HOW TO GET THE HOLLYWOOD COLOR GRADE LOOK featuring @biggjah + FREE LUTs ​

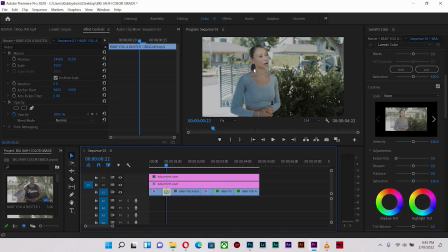4:07 Okay, all right, it's going to be very different when we have our model or the actor in the shot.
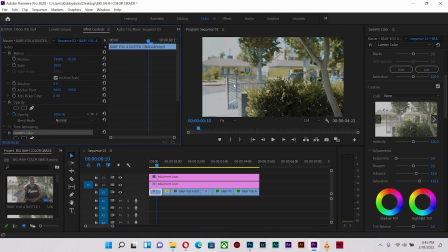4:14 Okay, so if for instance I select the Lumetri color properties that I have applied over here onto this shot,
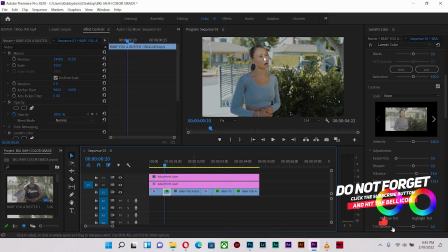4:22 you're going to notice how tremendous the skin tones are going to show up in vibrance. Okay, this may be fine, but I think that it looks like a LUT that's just been slapped on the shot, and we need to create more separation.
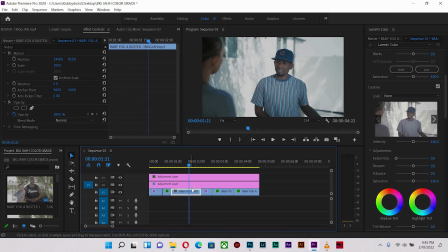4:36 Okay, I'm going to apply the same thing over here on this shot, and let's see how it looks.
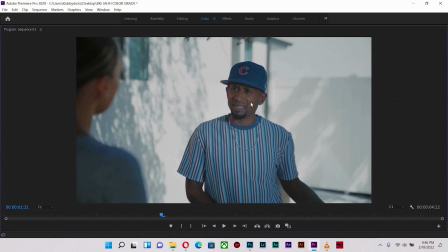4:41 It looks decent, but the skin tone is too much to the magenta side.
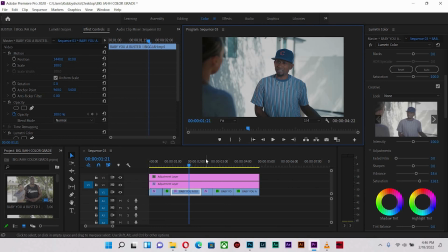4:47 All right, so we're going to fix that as well.
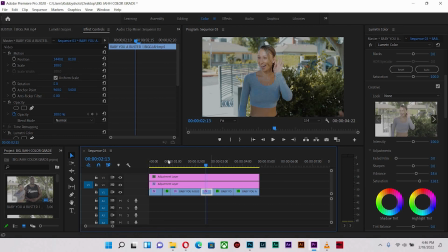4:50 Let's place the Lumetri color properties again on this shot, and it's similar to the shot because the same activity, the same actor.
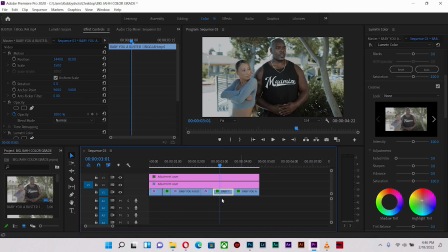4:57 Okay, onto the next shot, we're gonna place the properties once more,
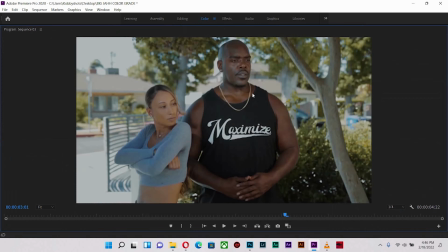5:01 and you notice how vibrant the skin tone looks with the dark skin. And you notice that the bounds of the reflector or from the sun is really much involved in this particular shot as compared to
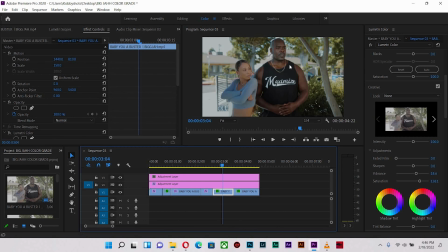5:19 this shot. Okay, and you notice how vibrant and how much punch you get with the dark skin tone,
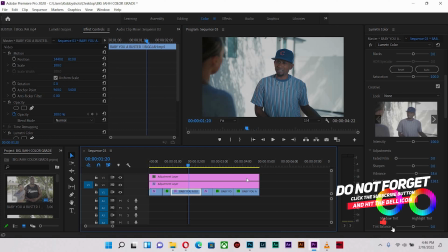5:28 even though he's of the same kind of complexion as Big Jar.
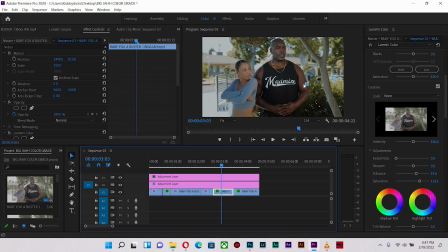5:32 Okay, all right, and that's because there's more exposure over here and the skin tones are actually well lit.
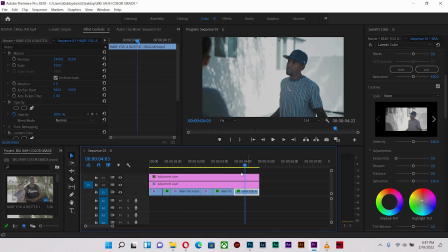5:38 That's basically the difference. Okay, so in this shot, I'm gonna apply it again as well, and we get this. Okay. All right, so let us begin.
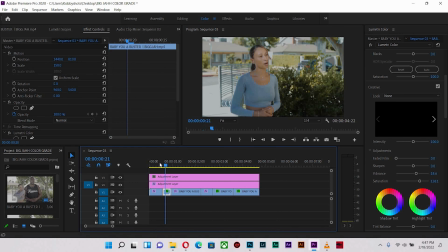5:51 Okay, so I basically feel that if I want to match these shots, my priority is to ensure that with the actor in the shot, I can separate everything and I can be confident that it's going to run across all the shots.
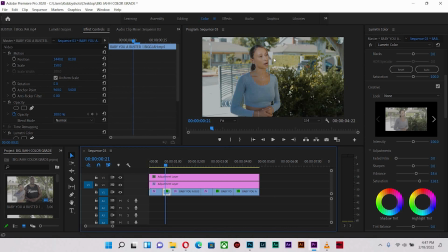6:05 So I'm not going to alter anything over here. I'm going to do that to this particular shot so that I can also know that the skin tones are also under operation, if you get what I mean. Okay, so the first thing I'm going to do is I'm going to pick up a color with a selective color tool, so hue versus hue.
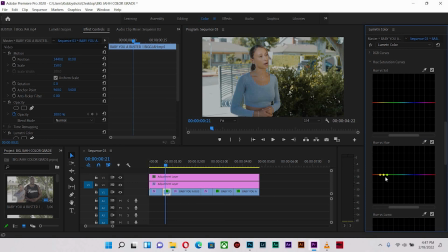6:25 I'm going to pick the green area and I'm going to alter the properties. All right, if I send it upwards, it looks like it's in autumn, and that's not what we want because it looks like a beginner color grading a shot. So I'm going to send it downwards and it looks so much better and looks real,
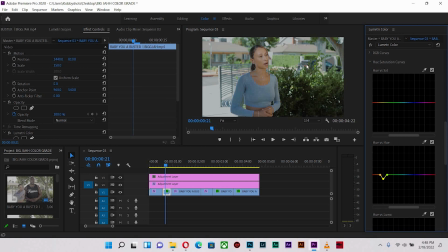6:42 and there's a lot of you know, separation from the environment to the skin tone of the model. So if you check before and after, you notice that we are making a lot more progress now. Okay, so with the saturation, I'm going to hit on the green again,
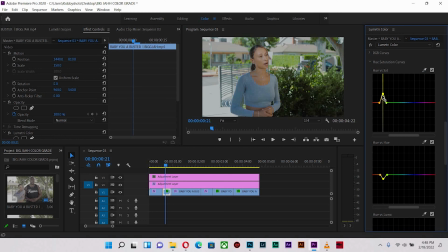7:02 and I'm going to push the saturation upwards to bring in more vibrance, just like so. Not too much, somewhere over there is just fine. And I'm going to alter the hue just a little bit to bring back some bit of warmth.
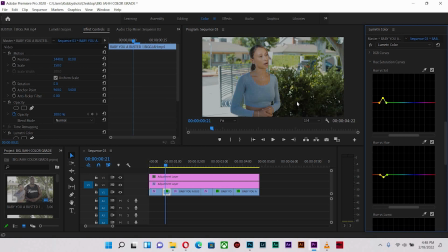7:19 And I think I'm quite okay with so far where I am. All right, but this doesn't end there. I'm going to further go down here, okay? And with my color wheels match, okay, I'm going to bring some blues into the midtones.
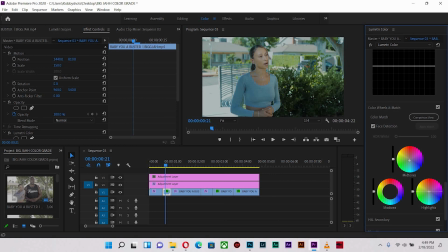7:38 Then I'm going to add some highlights, some warmth in the highlights like that. Okay, not so much. Then into the shadows, I'm gonna push in some reds, just like so. Perfect, like that.
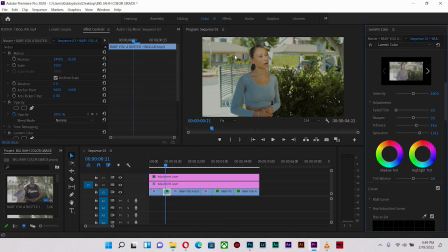7:55 But it looks like it has reverted back to how it was, and everything looks like a LUT that has been just slapped on, okay? And that's not what we want. So I'm going to further alter the hue versus hue, okay? Then I can create more separation from the background.